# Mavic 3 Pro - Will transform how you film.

And I love that because we've all been doing drone footage for years and we want something new. So there you go. So this example is quite interesting. It's a castle, it's a beautiful castle with a nice mold around it.
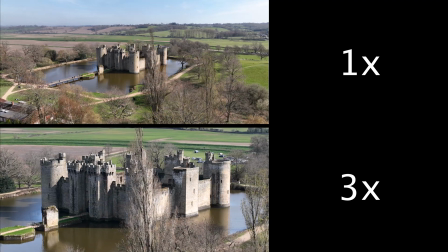8:27 Now, in some cases it would be nice to have a wide shot and show the surroundings.
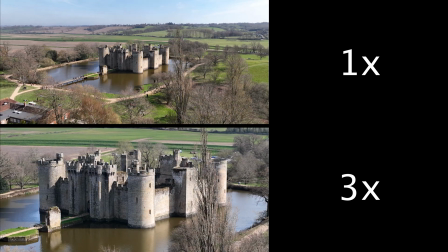8:33 But in this case, because the backdrop was quite bland, quite boring, the light was very bleachy,
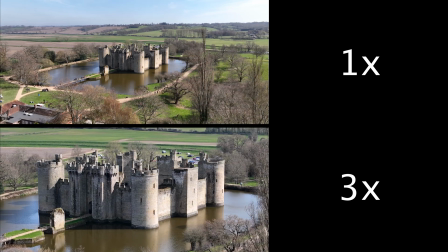8:38 the sky was quite boring, so that backdrop doesn't really add much into it.
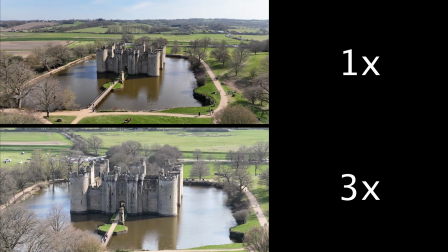8:43 So the three times camera does kind of keep things in focus.
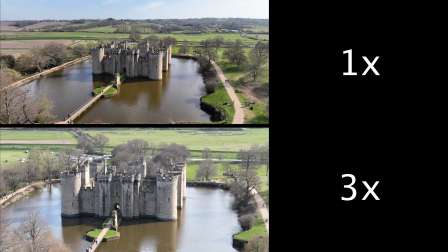8:47 It kind of focuses you on the castle with that mold, all the things you want to see, and that's the story you're telling without things being distracting.
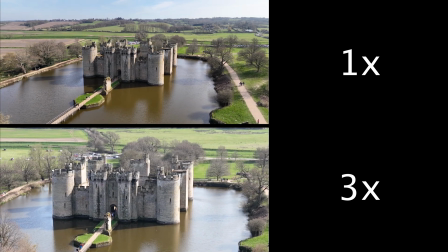8:54 In addition, in some cases, you might not be able to fly too close to the subject.
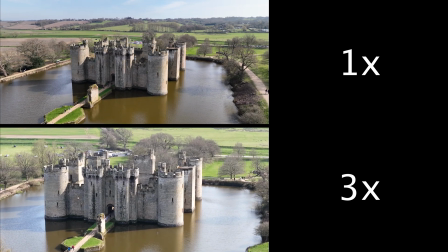8:58 Some castles, for example, the groups that manage these castles don't like you flying drones over their sights.
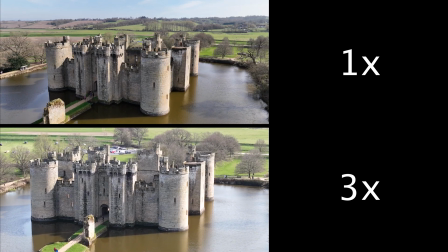9:05 So three times you'd be able to take that footage without having to get too close to it and pissing anyone off.
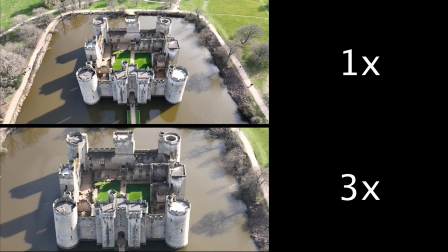9:10 This last example is quite good as well because we're doing the same kind of drone move but in the one-times wider shot,
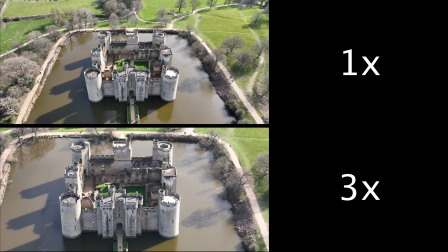9:18 you can kind of see the car park in the background and you might not want the car park in there. No one wants to see a castle with a car park.
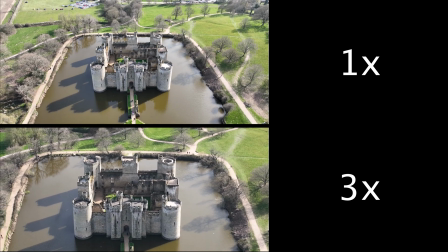9:24 In the three times zoom version that car park is kept out of the scene until right at the end and that makes it a bit more interesting, a bit more pleasing to the eye.
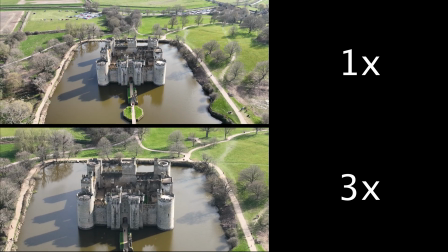So I hope you found this useful and hopefully it's answered your questions on whether the three times camera is relevant and might be interesting to you. It's certainly interesting to me. I've been blown away by what difference it can make even with this sort of low quality. so i'll be keeping my eyes out for any news about the mavic 3 pro remember it is just speculation at the moment so the specs could change all the details could change but based on the theoretical idea of a mavic 3 with a three times camera on it it's certainly interesting and it's something that i will probably consider unless it's stupid money so we'll keep our eyes peeled i'll let you know anything i find out new content coming all the time remember to like subscribe and hit the notification bell and until next time see you soon and stay safe bye-bye